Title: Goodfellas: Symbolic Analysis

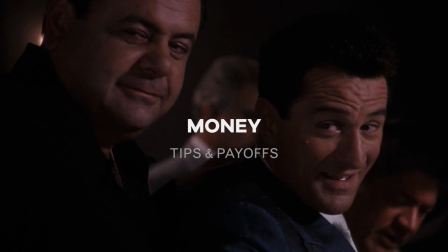255s
There are multiple instances when Jimmy slips cash to people as a tip or a payoff. In each case, the money appears neatly folded and forms a square as he passes it off.
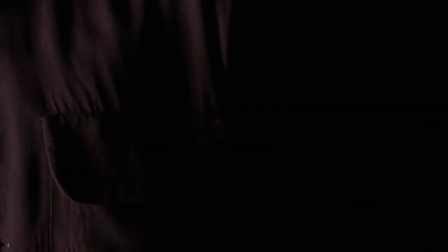265s
Jimmy slips a $20 bill into young Henry's shirt pocket on casino night.
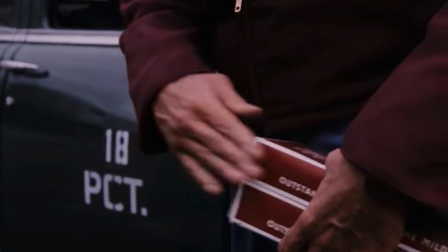270s
He slides folded $100 bills into a stolen carton of cigarettes to pay off police.
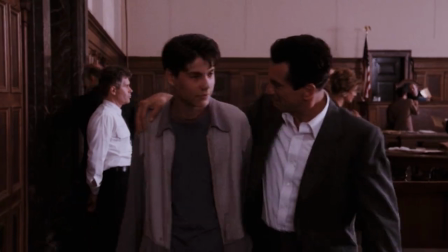275s
He slips a $50 into the wallet of a truck driver stopped by his gang. Finally, he puts reward money into Henry's pocket following his first arrest.
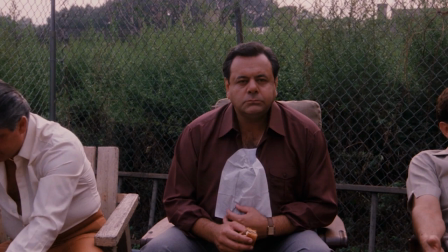284s
When Pauly holds court outside, he sits in front of a chain-link fence that separates him from the overgrown vacant lot behind him.
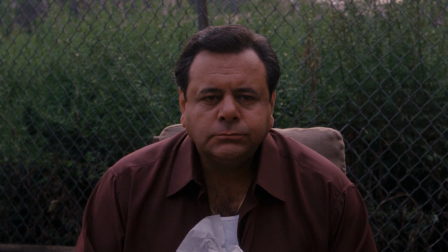291s
The combined visual effect of the chain-link pattern and high grass positions Pauly in front of a sprawling wall of small green blocks. The image reflects the voiceover narration that speaks to the fact that, quote, hundreds of guys depended on Pauly and he got a piece of everything they made.
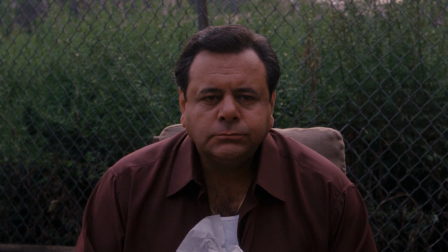307s
It It was tribute, just like in the old country, except they were doing it here in America, end quote. The wall of small green blocks symbolizes the tribute paid to Pauly by the hundreds of guys who depend on him.
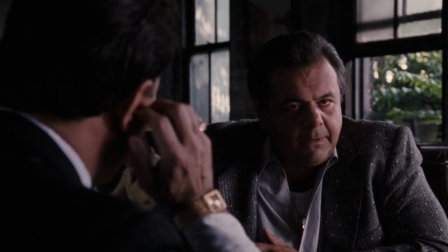320s
While Pauly listens to Sonny pitch him on a partnership in the bamboo lounge, there is a large open window in the background behind him. Here again, Pauly is paired with a block shape fleshed out with green foliage. In this instance, the symbolism portends the profits Pauly expects to extract from the restaurant and bar.
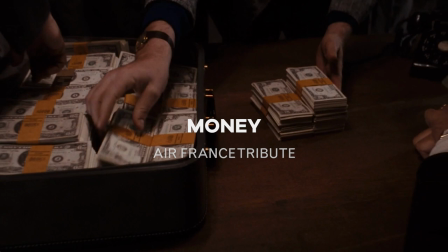340s
Henry pulls $60,000 out of the suitcase stolen from Air France to pay tribute to Pauly.
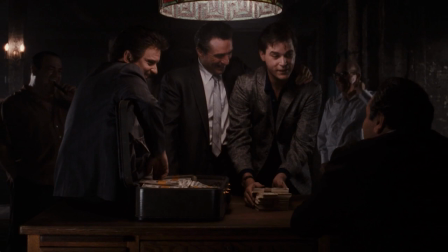345s
The stack of cash forms a large green block on the wooden desk. There are several other green blocks available in the mise-en-scene.
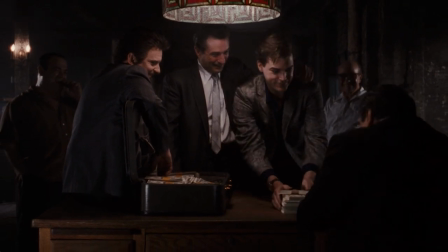352s
The olive green suitcase used in the robbery constitutes a block shape. There is a maze-like block pattern visible in green on the inside of the lamp hanging over the desk.
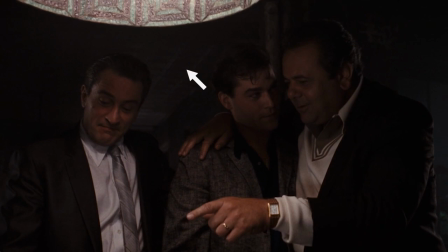361s
Finally, notice the block pattern on the faint green ceiling tiles above and behind Jimmy, Henry, and Pauly when all three men are standing.
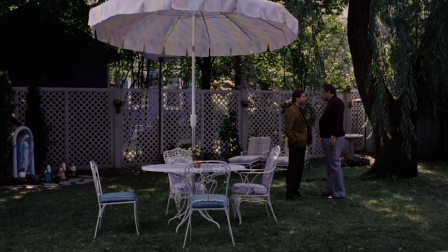371s
Pauly takes Henry into his backyard and orders him to stop selling drugs. The yard is carpeted with green grass and draped in green foliage. Notice the umbrella over the patio table in the center of the frame.
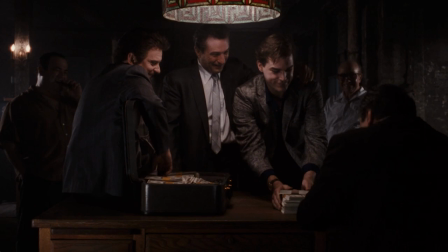382s
The composition is similar to the green lamp hanging over the wooden desk in Pauly's social club when the Air France tribute was paid.
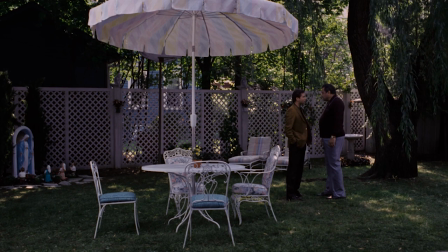389s
The overall imagery plays with our perception of scale. The two men appear dwarfed, standing inside a symbolic green block that overtakes the entire frame. The green block inside which the two men stand represents Pauly's tremendous wealth and power. The white latticework fence supplies a green block pattern backdrop.
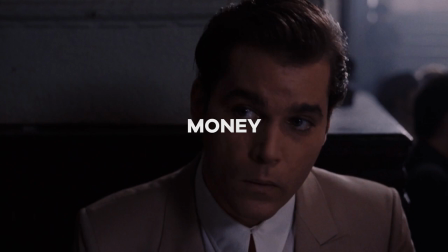409s
The drug racket that Henry operates becomes so successful that he recruits Jimmy and Tommy to assist him.
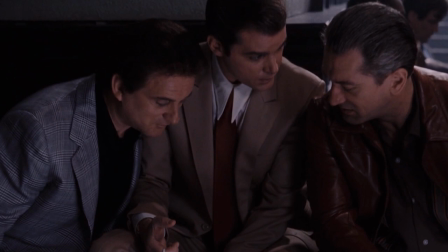415s
To demonstrate the success of his operation, Henry invites the two men to peer into his paper shopping bag containing shoeboxes filled with money.
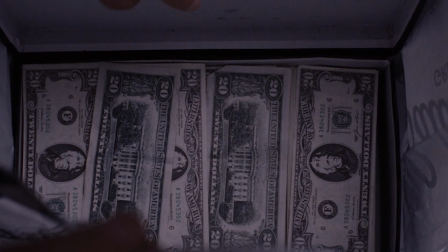422s
Here again, we have cash stacked in block form.
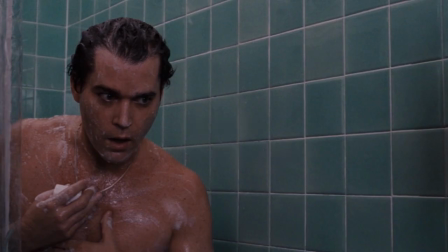427s
Henry Hill stands in his shower surrounded by green tiles when news of the multi-million dollar Lufthansa caper is announced over the radio.
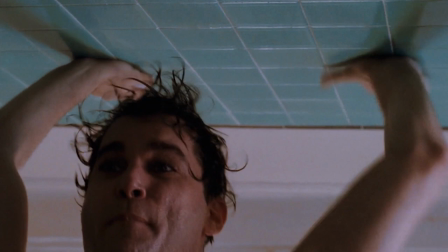435s
The tiles constitute a wall of green blocks symbolizing the massive amount of cash successfully stolen from the airline.
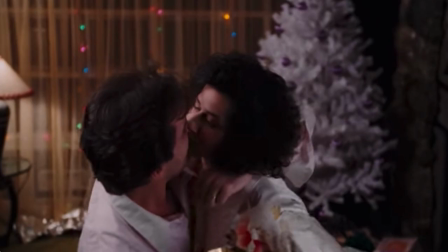443s
There are multiple instances when one character hands a wad of cash to another. Henry hands cash to Karen for Hanukkah as she cackles with delight.
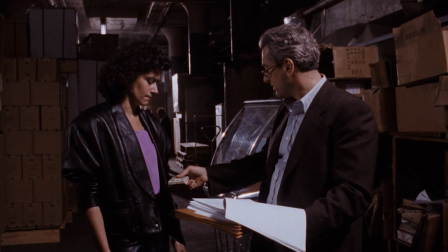451s
Jimmy hands Karen $2,000 in cash after Henry is arrested on drug charges.
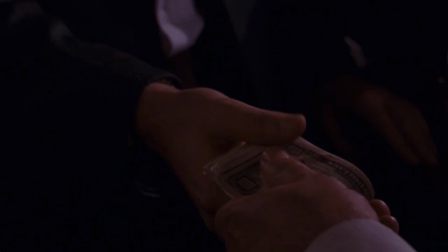456s
Polly hands Henry a little over $3,000 in cash before turning his back at their last meeting.
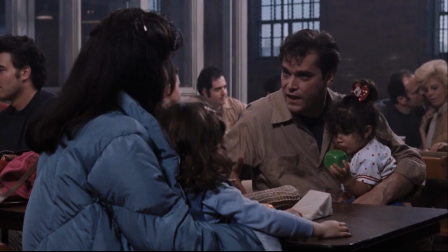461s
Each folded bundle recalls the green cube Ruth holds in the prison visiting room.
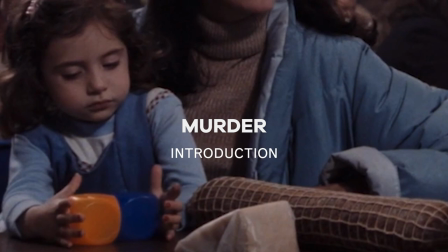467s
In this section, we will look at every murder in chronological order. In each case, we will identify how and when the orange and blue color combination appears on screen.
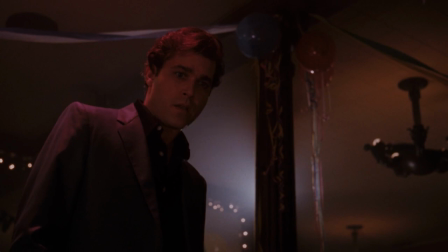478s
The first murder in the film features Billy Batts. Here, the fatal color combination is concealed among the balloons and streamers decorating the walls and ceiling of the bar where Billy celebrates his homecoming from prison.
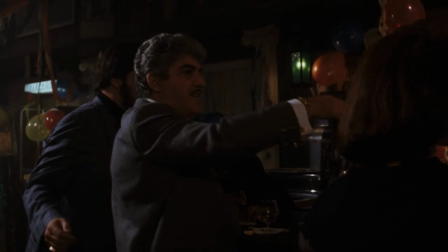491s
Orange and blue balloons appear behind his gathering entourage near an illuminated payphone. Another pair of orange and blue balloons are positioned in front of Billy to his right behind the bar.